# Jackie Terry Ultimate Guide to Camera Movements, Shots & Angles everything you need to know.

We call this an overhead shot and it's pointing straight down. This can be used to express complex camera movements. You can use it to actually bring down on your subject slowly just like this. Once again, the camera is at a 90 degree angle and I'm coming down. It's not necessarily a high angle shot like this,
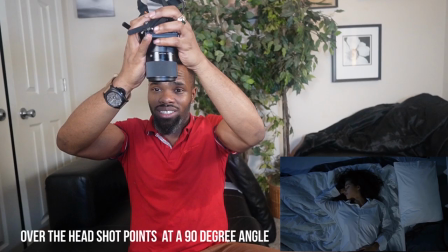(16:07)
but it's at a 90 degree angle and I'm pointing it down just like this really good angle to reveal a crime scene or to establish even a
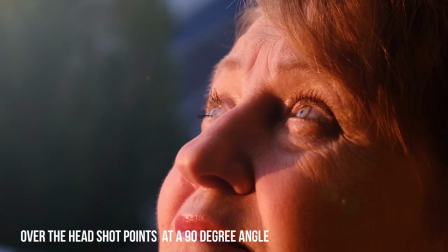(16:19)
connection to the divine so if your character is looking up at the sky and you're at a
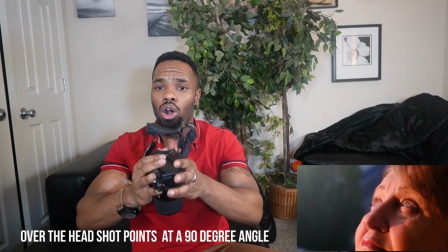(16:24)
higher angle if you're on a stepladder you can easily do an overhead shot at
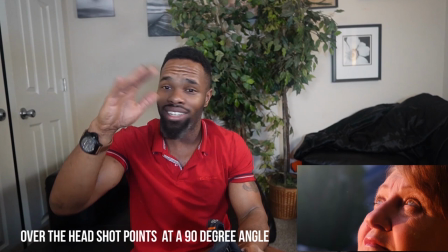(16:29)
90 degree angle and see the camera actually coming down to him like he's seeing an alien or he's connected to the divine he's seeing god whatever you want
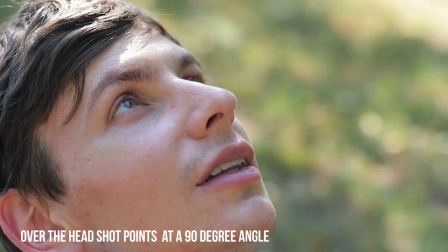(16:41)
but the overhead shot really good shot to use I should
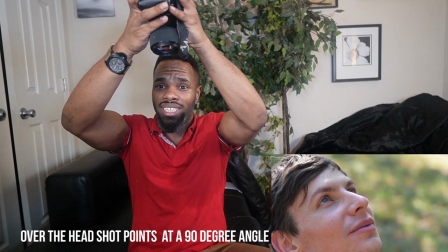(16:46)
just everybody use it really good for complex movements really good for storytelling I use this in one of my modern reels I used to overhead shot to show slowly show the intensity of the moment at hand the overhead shot can also be used in fight scenes as well so we're going to talk about the Dutch angle shot next so this is the camera movement that sort of throws us off balance so the Dutch angle skews the horizontal acts of the frame so if I'm horizontal I will slowly just tilt the camera just like this and this was called a Dutch angle and what this is
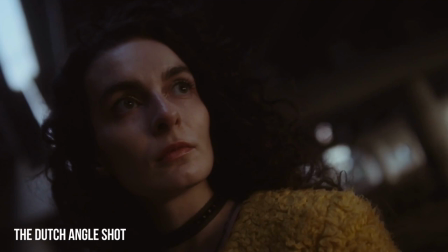(17:27)
gonna do it's gonna bring the audience to a sense of something's wrong
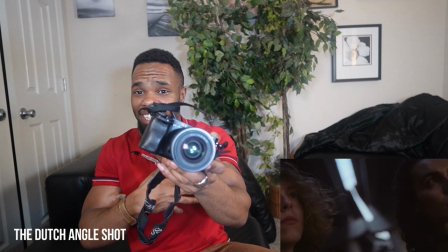(17:32)
something's not right and we use this in the highly intense moments
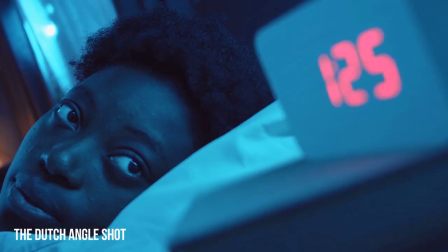(17:36)
of a character if he's going through some things or if he's talking to
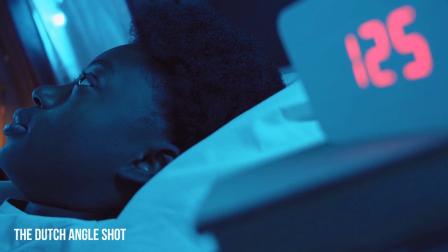(17:41)
somebody suspicious or you know something is about to go down we use a dutch angle shot to upset the balance of the screen so we can show the audience that something's not right
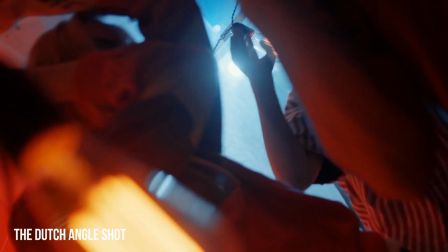(17:53)
something is about to happen something is about to immediately go down just from the Dutch angle shot. So next we're going to talk about the eye level shot.
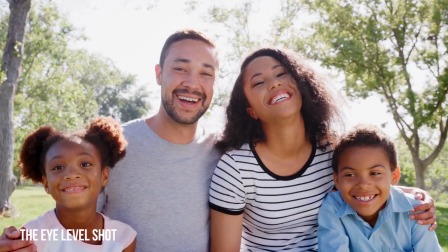(18:04)
It's the most common used shot in the film industry because it's eye level.
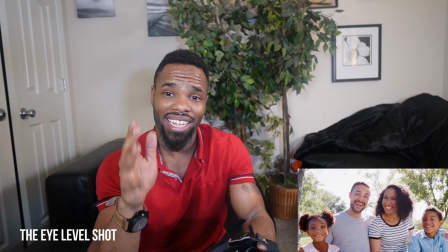(18:11)
So you're automatically creating an instant connection with the audience.
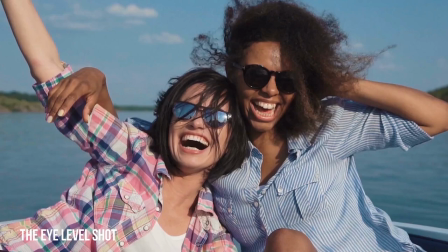(18:16)
It reminds me of the high and low angle. It's very judgmental.
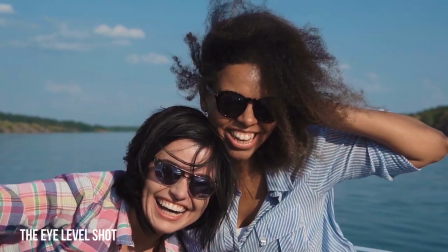(18:21)
So if I'm filming somebody at eye level then I'm paying close attention to their
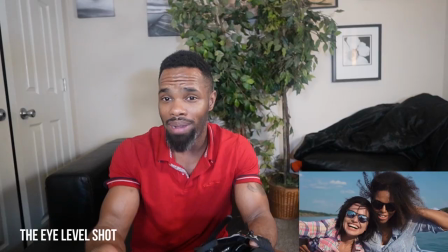(18:27)
detail their facial expressions their body language I'm making sure I get
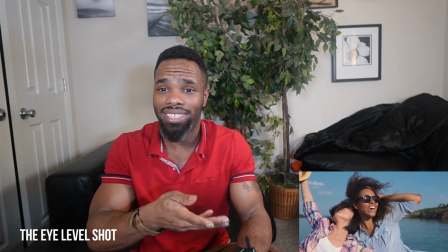(18:33)
all of that at an eye level shot which you can because basically it's showing
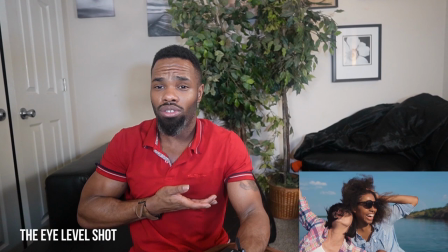(18:39)
great detail of the face the eye level shot is probably gonna cut off toward the chest so the next is a shoulder level shot it's kind of like an eye level shot but we
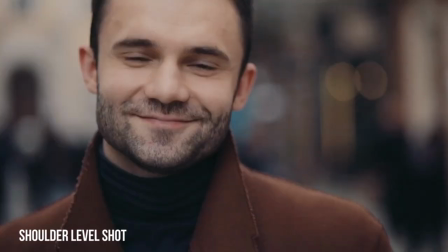(18:52)
drop the camera a little bit below the eyes so the camera will be right here
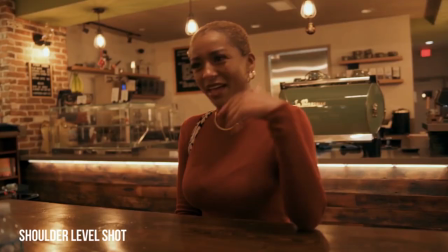(19:01)
right where the shoulders are at shoulder level shots are also used in conversations they can also cause emphasis on the height difference of the character so if a
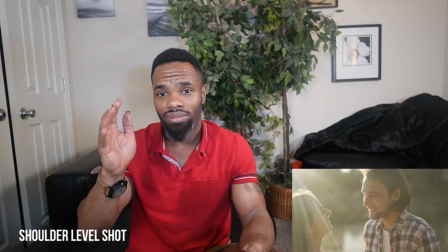(19:13)
character is tall or short you can do a shoulder shot to emphasize a
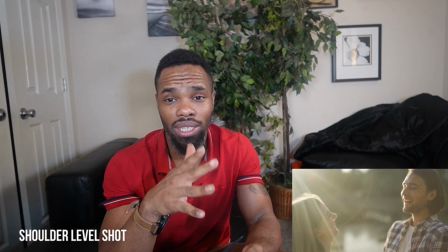(19:19)
height difference also shoulder shots are really good to use in romantic moments so if I had two subjects that were
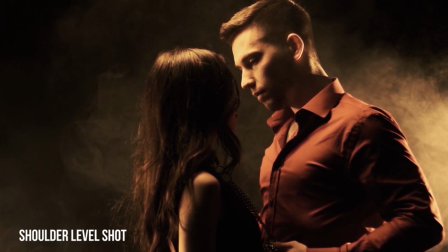(19:30)
dancing up close to each other I would use a shoulder shot
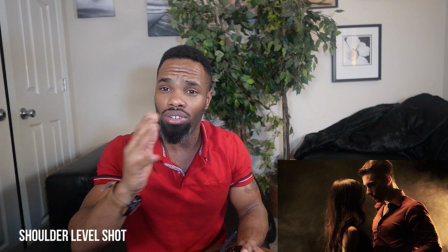(19:36)
to bring the audience more in because with the shoulder shot I'm able
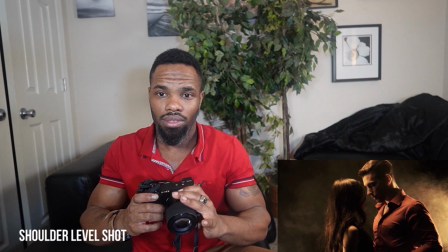(19:42)
to get the shoulders but But I'm also able to get great detail on the face as well. So on the shoulder shot you raise the camera a little bit higher than the eye level shot.
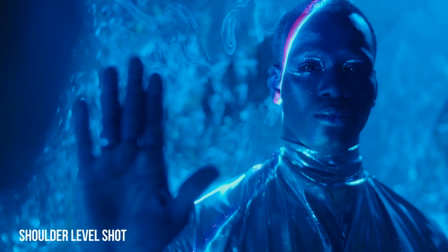(19:54)
Bring it up to the shoulders and this is a great effect to show great detail if the two characters
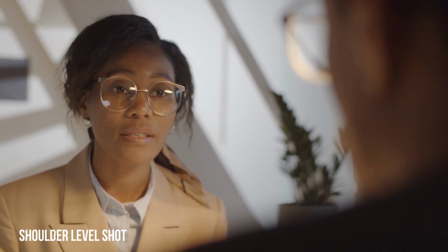(20:00)
are really close up to each other and it's basically good for conversation dialogue as well. so the hip level shot can be used
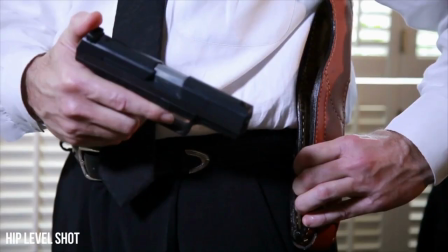(20:13)
in every genre especially if a person has a gun or item above the waist you will film it in the hip level shot so you will go all the way down to the midsection and this is gonna pay emphasis on
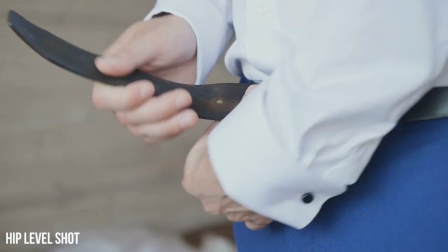(20:30)
the character's midsection so if the character has a cool belt or he has a gun
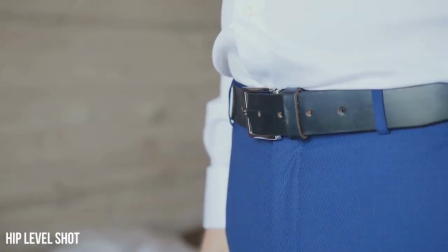(20:36)
he has anything below the hips will definitely emphasize what your character has so make sure when you're filming a hip shot make sure your character does have an item or something indicating that he's reaching for something on his hip so you can film a hip shot or if
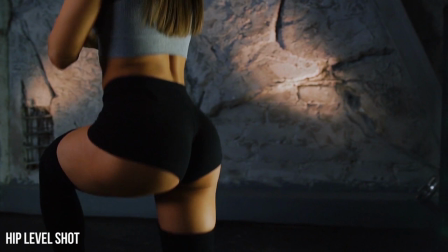(21:00)
your character has some nice thighs or nice legs you could film a
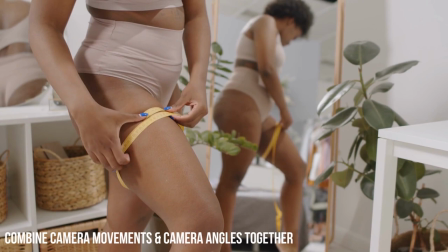(21:07)
hip shot you could film a hip shot that way too and once again all these movements these camera movements these camera angles you could combine these movements together so if i wanted to track somebody who has nice hips or a hip shot or they have a gun i will do a hip shot but i also will do a tracking movement at the same time Combining the movements and the camera angles all work together They play hand to hand So all these tips I'm showing you You can combine the
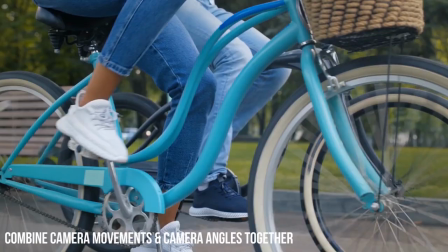(21:39)
angles and the movements together It's very beneficial when filming Knee level shot is almost equivalent to
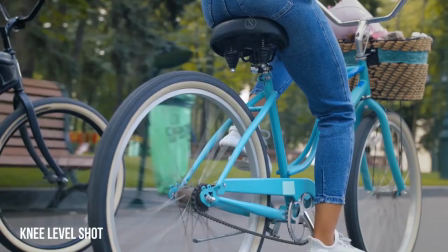(21:47)
the low angle shot But you're tracking the character's knees You're going lower So this
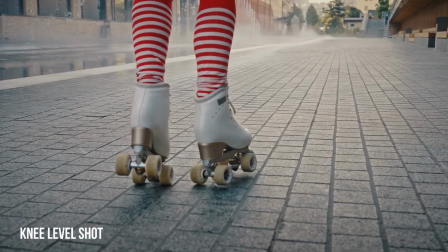(21:55)
is a great way to reveal detail that might have been missed in a wider angle shot.
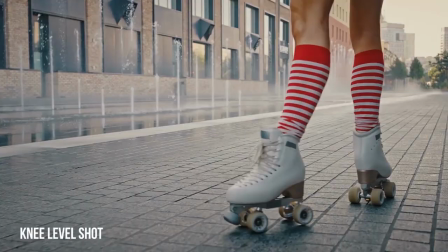(22:02)
So if you do a knee shot,
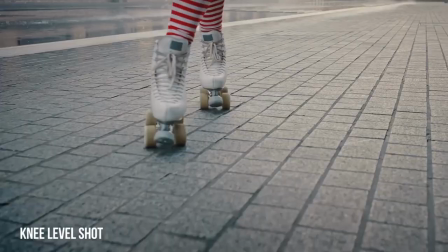(22:04)
these are very unique if you just want to track a character's movements or play close attention to the detail.
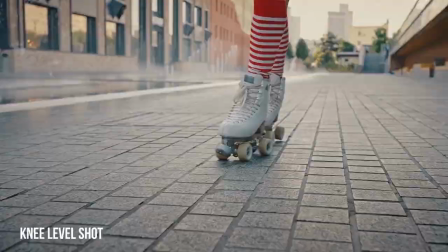(22:12)
If the character is walking, you would do, or even running, you would do a knee level shot.
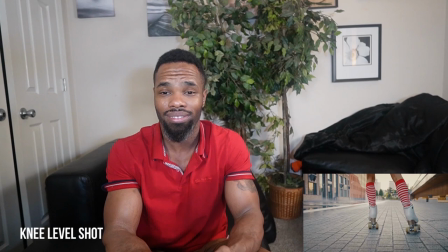(22:18)
And these knee level shots look really good once you combine the rest of the angles together.